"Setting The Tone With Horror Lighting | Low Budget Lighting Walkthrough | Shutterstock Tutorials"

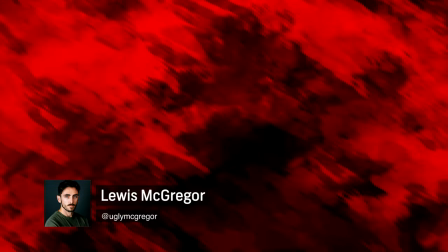When we think about the core elements of horror lighting, there's a lot of colour to it.
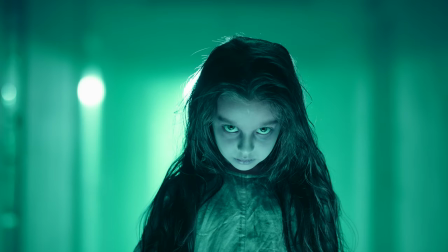A bloody red for villainous moments, a sickly green for a monstrous scare, a cold blue for the dark forest filled with frights.
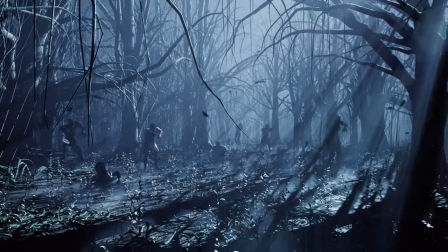However, while colour is often used to convey certain aspects of horror, that form of lighting is only used when the characters are caught within the web of the film's scariest moments.
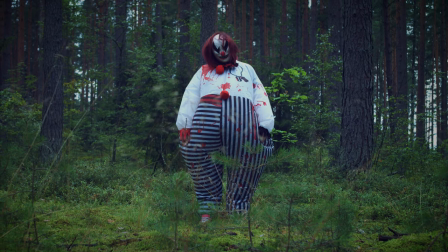Throughout other parts of the film, the lighting is going to look relatively normal. Or is it?
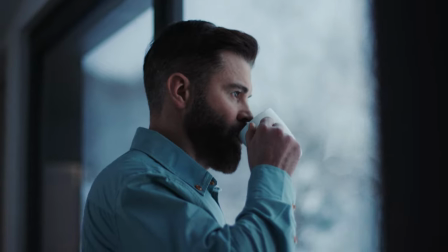You see, mixed in with the horror, there will be regular moments of any scary film. This is where the audience will bond with the protagonist and learn of the evil threat.
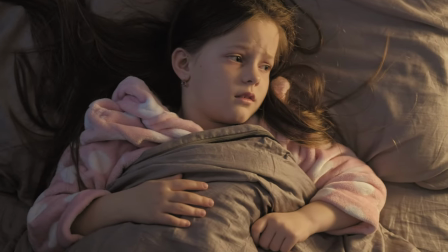The filmmakers will set the location's geography, establish the lore and highlight any important details relevant to the story.
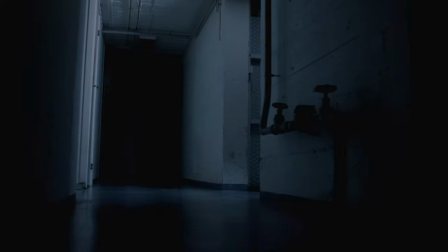However during these moments it would be impractical to illuminate everything with a horrifying colour palette, yet conversely it would also be improper to illuminate these normal scenes the same way if you were to light a romance film.
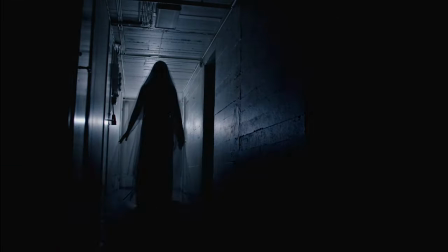This is because throughout a horror film, the film's tone still needs to be established. The audience needs to be visually told that the world the characters reside in is not safe, and they are in danger.
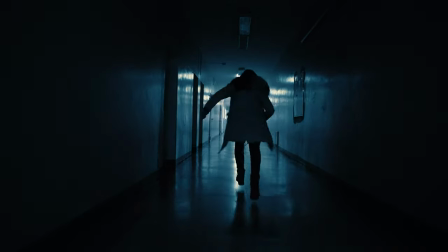This can be expressed through several mediums such as music, camera angles, and as the title suggests, lighting.
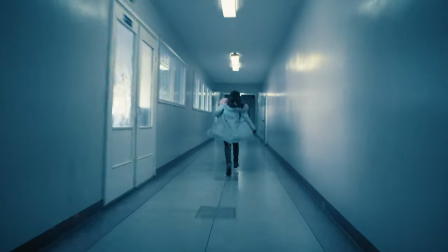Today, following a walkthrough process, let's have a look at how we can set the tone with just one film light.
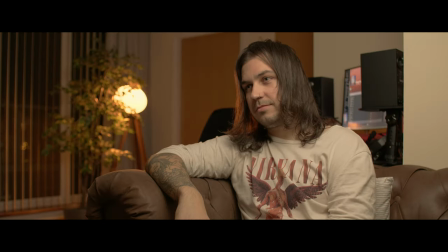Using this premise, we're going to turn a normalised nighttime scene into something that sets the tone for tension.
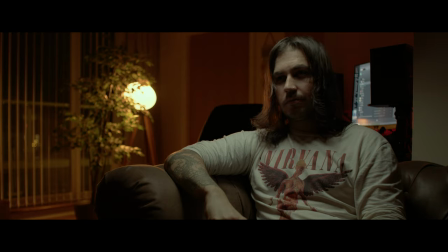In low budget fashion we're only going to use one light and with two practicals. This is our shot just using household lighting.
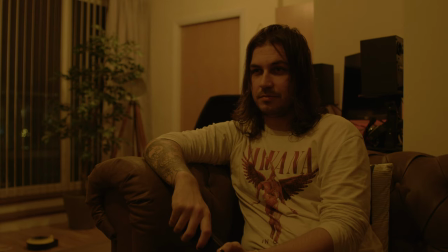It's flat, boring and downright uninspired. We need to fix this.
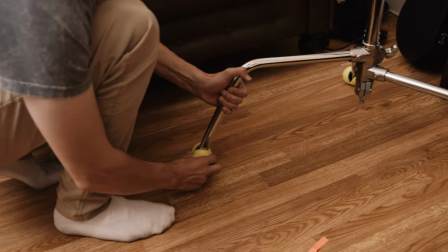Equally it should be noted that in typical low budget fashion we don't have a lot of space between the couch and where the camera is.
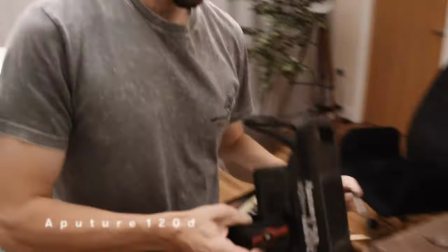The singular light I will be using is the small and light aperture 120d and initially I'm going to place the key light 45 degrees to the subject.
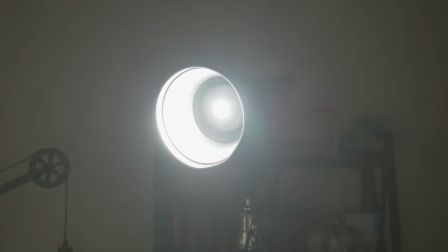But the issue is, using the aperture 120D in its default state produces a very hard light, and this is also at 10% power.
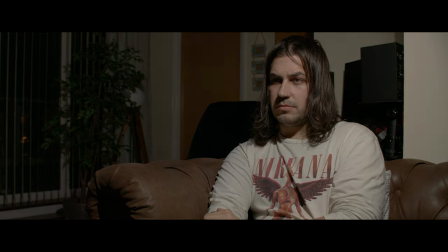Even if we increase the aperture to decrease the exposure, the light direction is also slightly abnormal for an interior location.
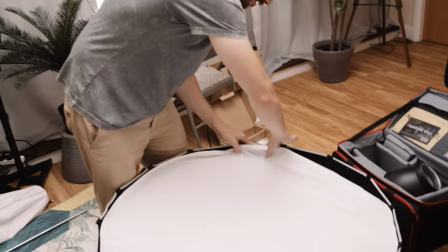Because the space is small and the framing is on a 25mm lens, it's not going to be practical to set up a diffusion sheet.
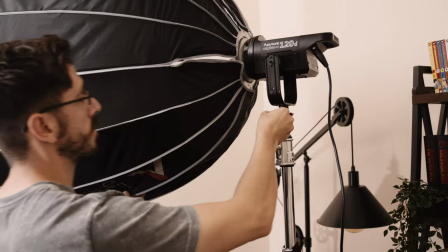Therefore, you may initially gravitate towards a softbox, but there are two issues in doing so.
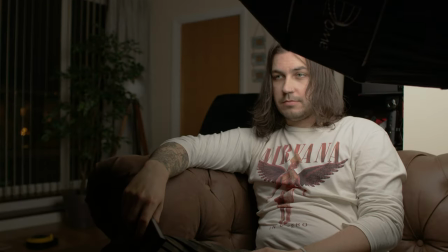The first is that soft boxes are generally very large and it's not ideal for this type framing.
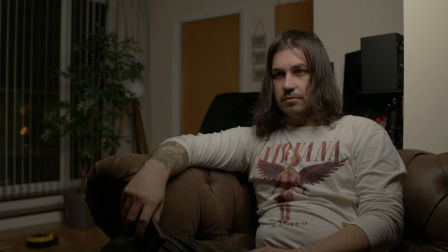Now of course using a c-stand I can raise the light and angle it downward. While this is infinitely better than the light in its default hard state,
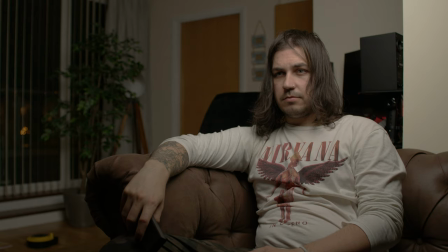it doesn't give off horror vibes and it's because the soft box has a large diffusion area it's not only illuminating the subject but the area behind him too and it just doesn't seem right.
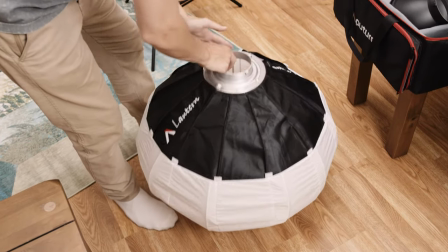First let's look at using a different diffusion tool. Instead of the overly large softbox, I'm going to look at using the aperture lantern.
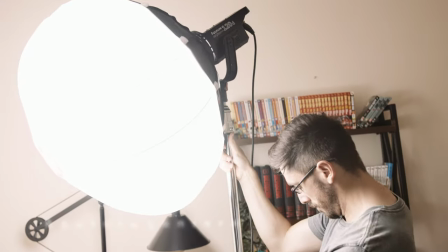This is an omnidirectional diffusion tool and infinitely smaller than a softbox.
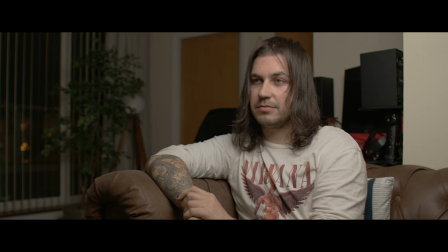Now initially the lantern isn't doing much better than the softbox, we're still getting way too much light onto the walls and the background.
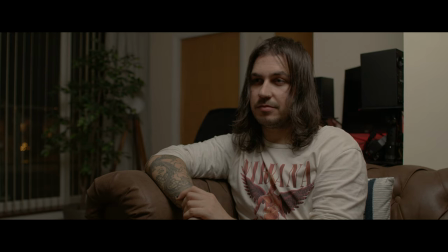But as noted this is an omnidirectional tool meaning that the light is bounced outward at all angles.
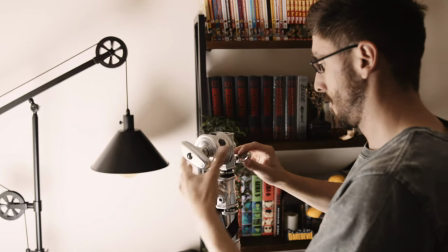As such you would primarily want to use this when the light is facing downward, perhaps at a dinner table, so you're getting that overly ambient spread of light approach to a singular spot.
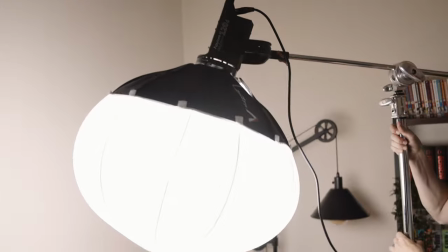So let's attach a boom-am and now the light can do just that.
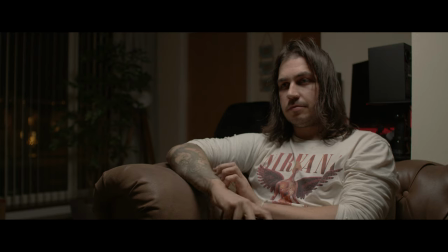Now when the light is illuminated from directly above the actor it does several things like extenuate facial features and wrinkles but primarily it creates shadows under the eyes because the briarage blocks the light.
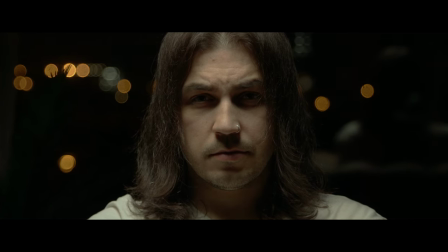And when we can't see the subject's eyes or a person in general it makes us feel uneasy.
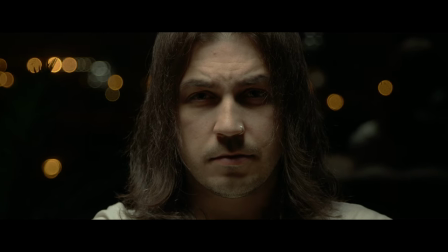As noted by the famous saying eyes are a window into the soul, When that window is closed off,
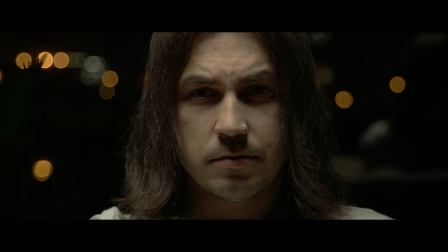it creates a level of uncertainty, even if the eyes we are looking into are that of our hero.
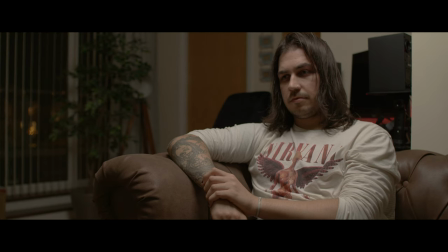Placing the 120D and the lantern directly above the actor, it's now given us this moody form of lighting,
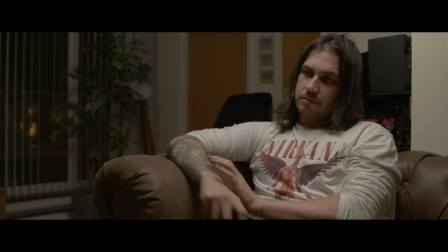which is much better than where we were with the 120D or the softbox. However, we now still have an inherent problem.
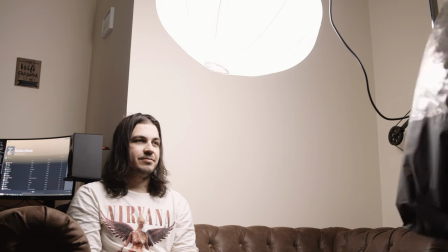Due to the ambient fall-off of this particular tour, too much of the apartment is being illuminated, and darkness is a core staple of horror.
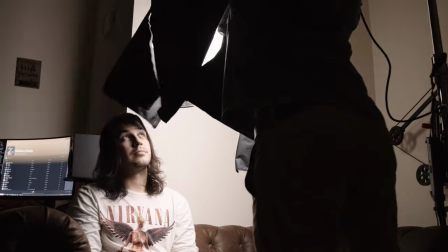Thankfully, this lantern in particular comes with a four-section fully adjustable light control skirt that allows you to shield the light in a multitude of directions.
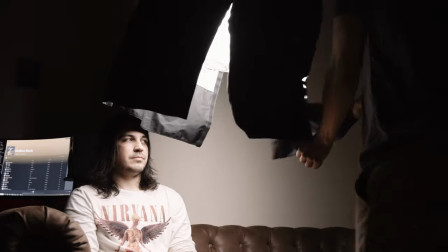Now in doing so, we have a more focused overhead light, just as if the character is sat under their dimly lit household light in their way too empty apartment.
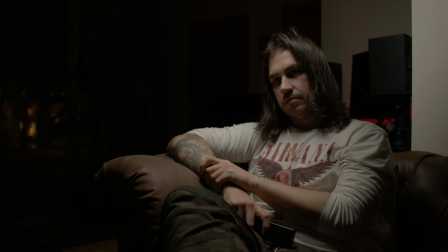This is looking great, but we need the tone to be slightly more menacing to fully promote the horror element.
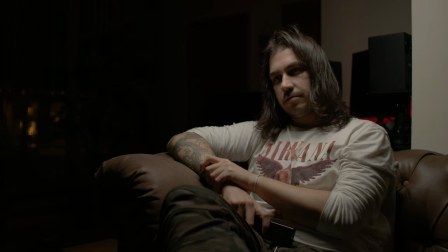To do this, we're going to reduce the amount of lighting that's hitting the side of the actor's face that we are filming from.
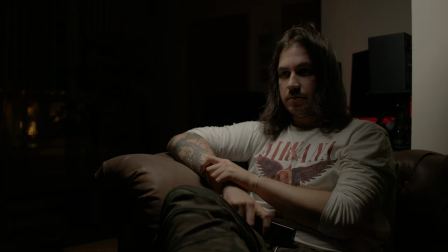When the key light is hitting the side of the actor's face that is away from the camera, this is referred to as a fireside key.
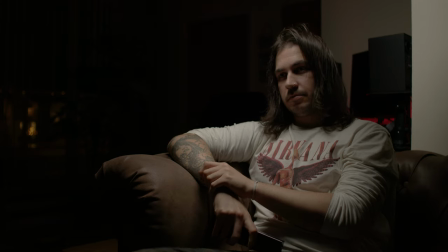Again, in doing this, for this particular scene, it adds to the ominous tone. Because we are in a tight, typical low budget space,
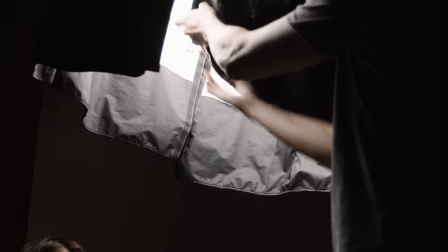due to the proximity of the light, in bringing one of the control skirts up to shield that area, we can see that there's still too much spill onto the actor.
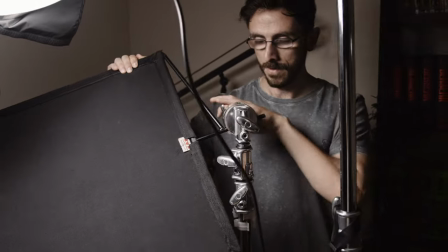Therefore, I'm going to use the flag to gently block this light.
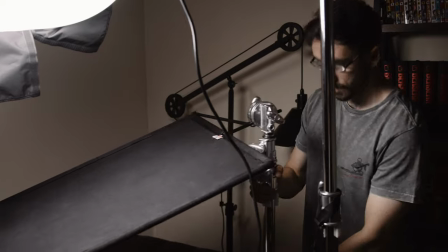Now because the light itself is diffused and the flag is close to the light, the shadows will be soft and feathered and look quite natural.
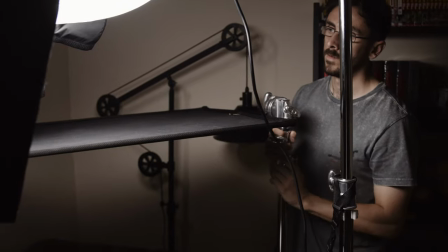Remember the further away your flag is from the light, the harder the shadow will be.
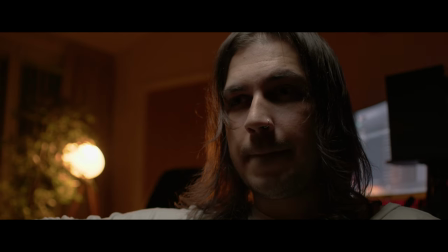Overall we can see that the face is still illuminated, but the side closest to us has less value than his other cheek.
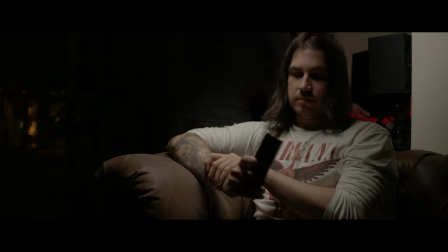While this looks great, we need some background separation. It's too dark even for a horror.
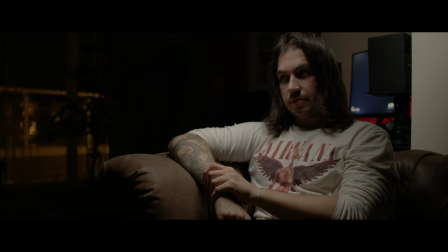So first we're just going to turn on the computer screen as the character did that within the scene and then in the very background we're going to turn on this practical.
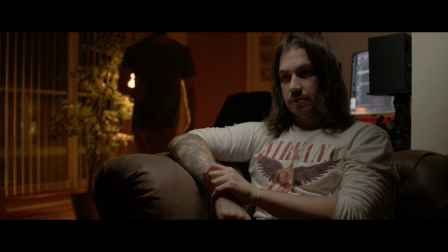Because we're lighting our talent with a cold light, I've inserted a 2700K bulb into this practical so it's a lot warmer.
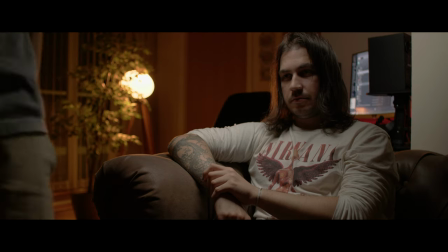And while this will add dimension to the scene, the difference in colour temperature will also add compositional separation between the foreground and the background, and allowing us to focus primarily on the cold foreground.
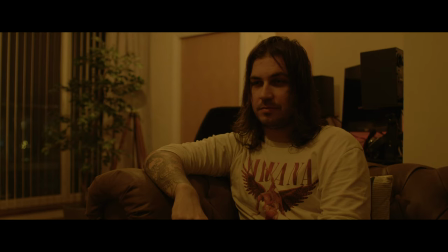Now what we have by using just one film light and a small selection of tools is a very moody and
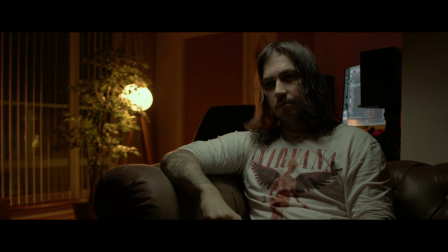sinister looking image and if I were this character I wouldn't feel too safe about going to the kitchen.